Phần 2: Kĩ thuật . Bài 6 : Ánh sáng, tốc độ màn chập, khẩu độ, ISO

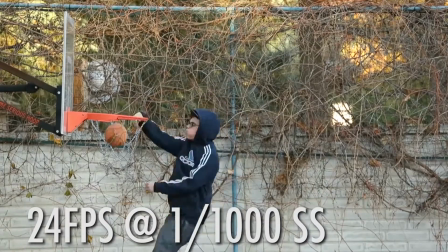Compare that to setting your shutter speed at 1/1000th of a second, and you'll see that even though the frame rate is still at 24,
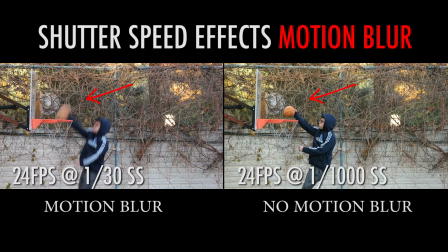there's less motion blur because your higher shutter speed is affecting each individual frame.
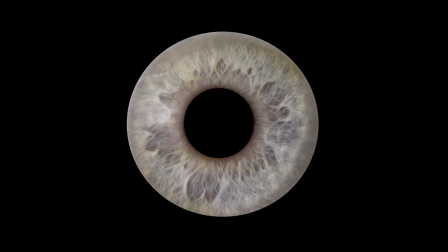Now, the human eye sees motion blur in real life. So for example, put your hand in front of your face and wave it back and forth, and you'll see that your eye can see motion blur as your fingers cross in front of you. So to replicate the motion blur that is seen by the human eye, the rule of thumb is to always shoot a shutter speed twice your frame rate.
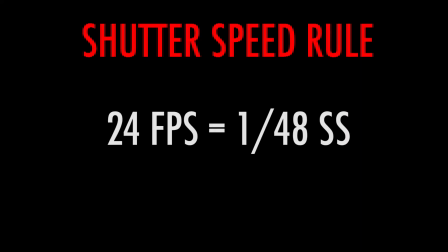So if you're shooting at 24 frames per second, then the rule is to have a shutter speed at 1/48th. But since most DSLRs don't have that option, the closest you can get is 1/50th of a second. And likewise, if you're shooting at 60 frames per second, you double it to 1/120th of a second shutter speed.
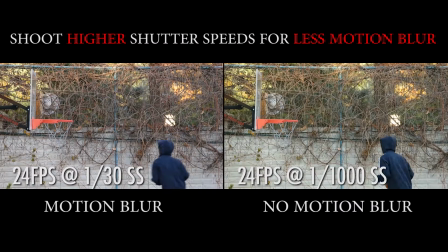Though this is a rule,
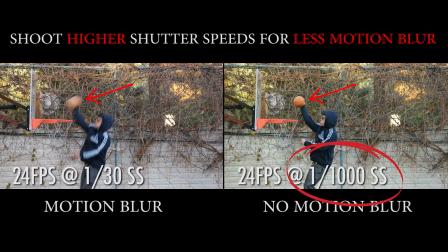I personally like to throw out the rule at times and shoot higher shutter speeds because I like the look of less motion blur as it allows for a cleaner,
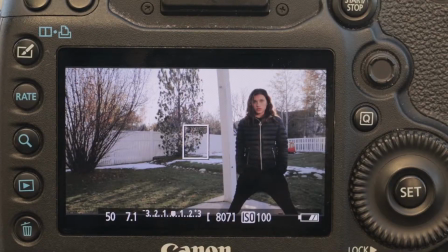crisper image. So understand the rule, but understand when you want to break it as well. Element 2 is your aperture, and just like your shutter speed, when your aperture number is higher,
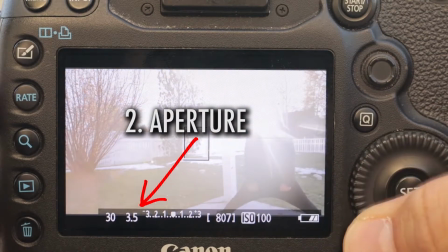it makes your image darker, and when the number is lower, it makes the image brighter. And that's because your aperture is controlling how open or closed your iris is.
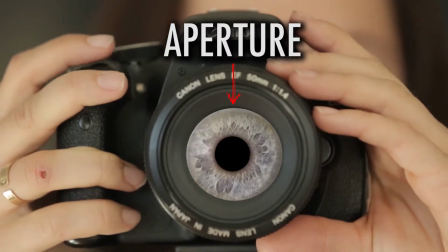Just like the iris in your eye opens and closes according to how much light there is, so does your lens have the same function.
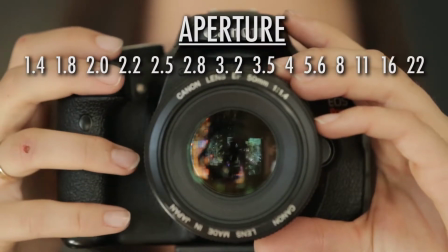So this lens I have on right now opens up to an f-stop of 1.4 to let in the most amount of light,
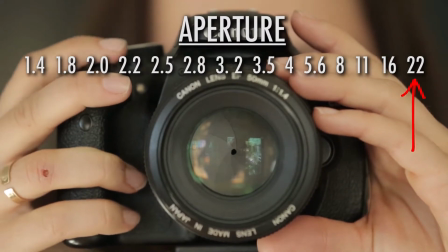and closes down to an f-stop of 22 to let in the least amount of light. Basically, the bigger the opening and lower the number, the more light it lets in.
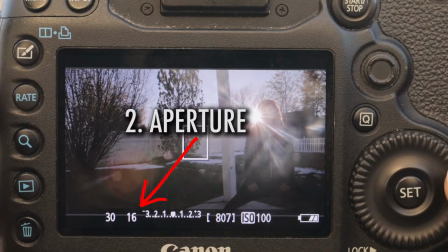But more than just letting in more or less light into your image, your aperture is affecting your depth of field.
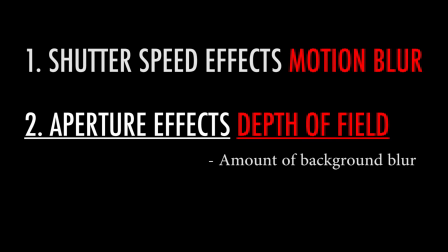Depth of field refers to the amount of background blur your image has.
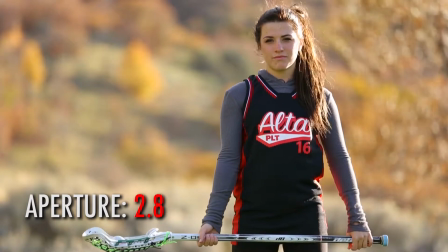So at a low aperture like 2.8, it creates what's called a shallow depth of field, or a small range of focus, and the rest will be blurred out.
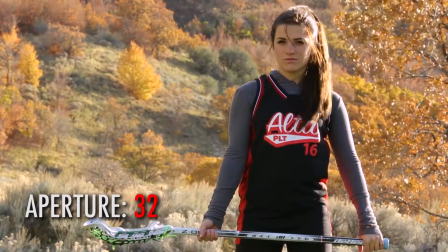Here's the same shot at a high aperture. You'll see that there's a much greater depth of field, or more of your image is in focus.
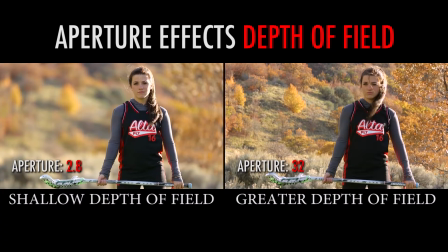I personally try to keep my aperture on the lower end when I'm shooting people or any subject that I want the viewer to be focused on and not be distracted by anything in the background.
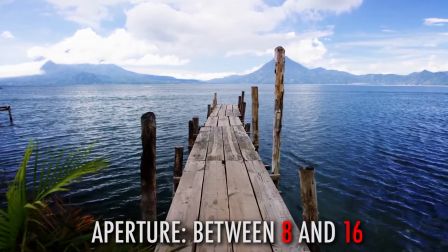And for situations like wide landscape shots, I'll bring my aperture higher so I can get as much in focus as possible.
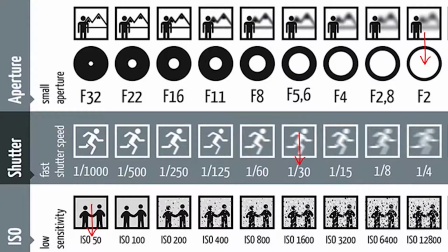You have to remember though, that as you raise your shutter speed or aperture higher,
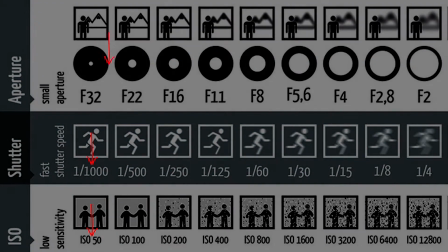it lets in less light, so you'll have to lower the other number to bring in more light to keep your exposure right.
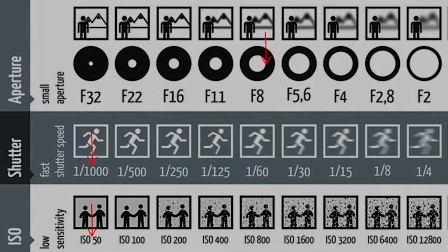And if you are in low light situations, or you want to have both your shutter speed and your aperture high, then you'll have to raise your ISO, which is your third element of exposure.
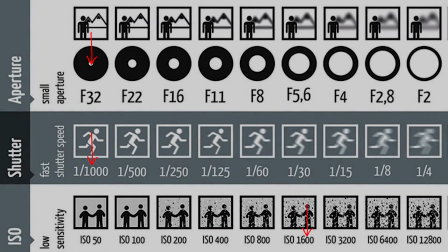But unlike shutter speed and aperture, when you raise your ISO, it makes the image brighter instead of darker.
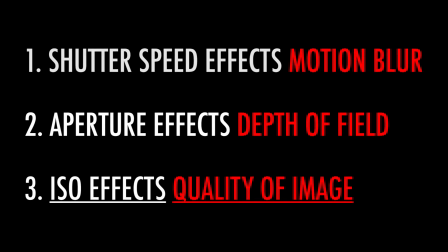Now, the ISO affects quality of image. Generally, you want the ISO as low as possible for maximum image quality.
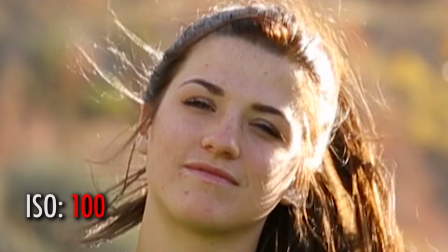For example, here's a video shot at 100 ISO, and the same image shot at 6400 ISO.
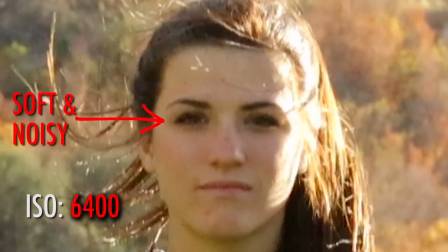As you can see, the higher the ISO, the noisier and softer the image becomes.
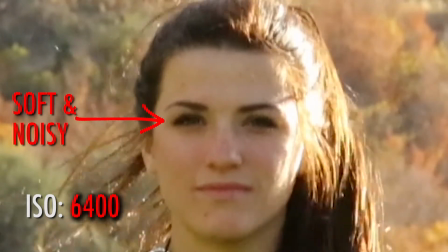Noise refers to all these moving dots of light in your image.
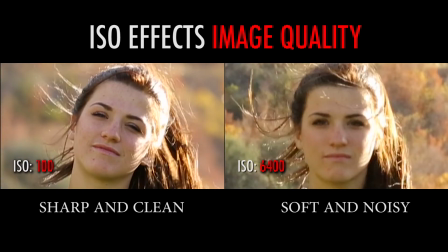Compare the two side by side and you'll see that the lower ISO has a cleaner, sharper image quality, and the higher ISO has a noisier and softer image.
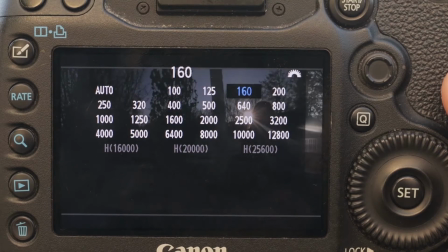So you always want to keep your ISO as low as possible. The better your camera's light sensitivity is, the higher you can raise your ISO without getting too much noise.
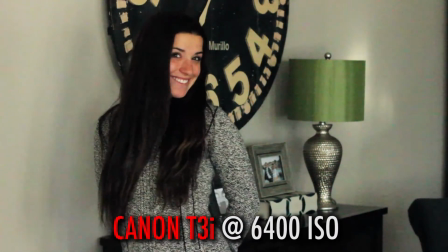For instance, here's my T3i at 6400 ISO compared to my Canon 5D Mark III at 6400 ISO.
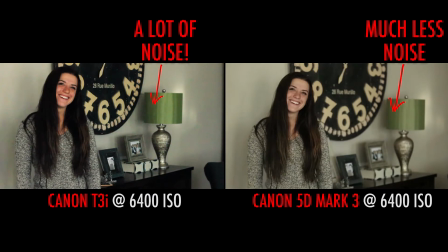As you can see, my Mark III looks way better at the same ISO, and that's simply because it's a nicer camera with better light sensitivity. In summary, these three elements, your shutter speed, your aperture, and your ISO, work together to determine the exposure of your image. If you guys have any other questions, let me know.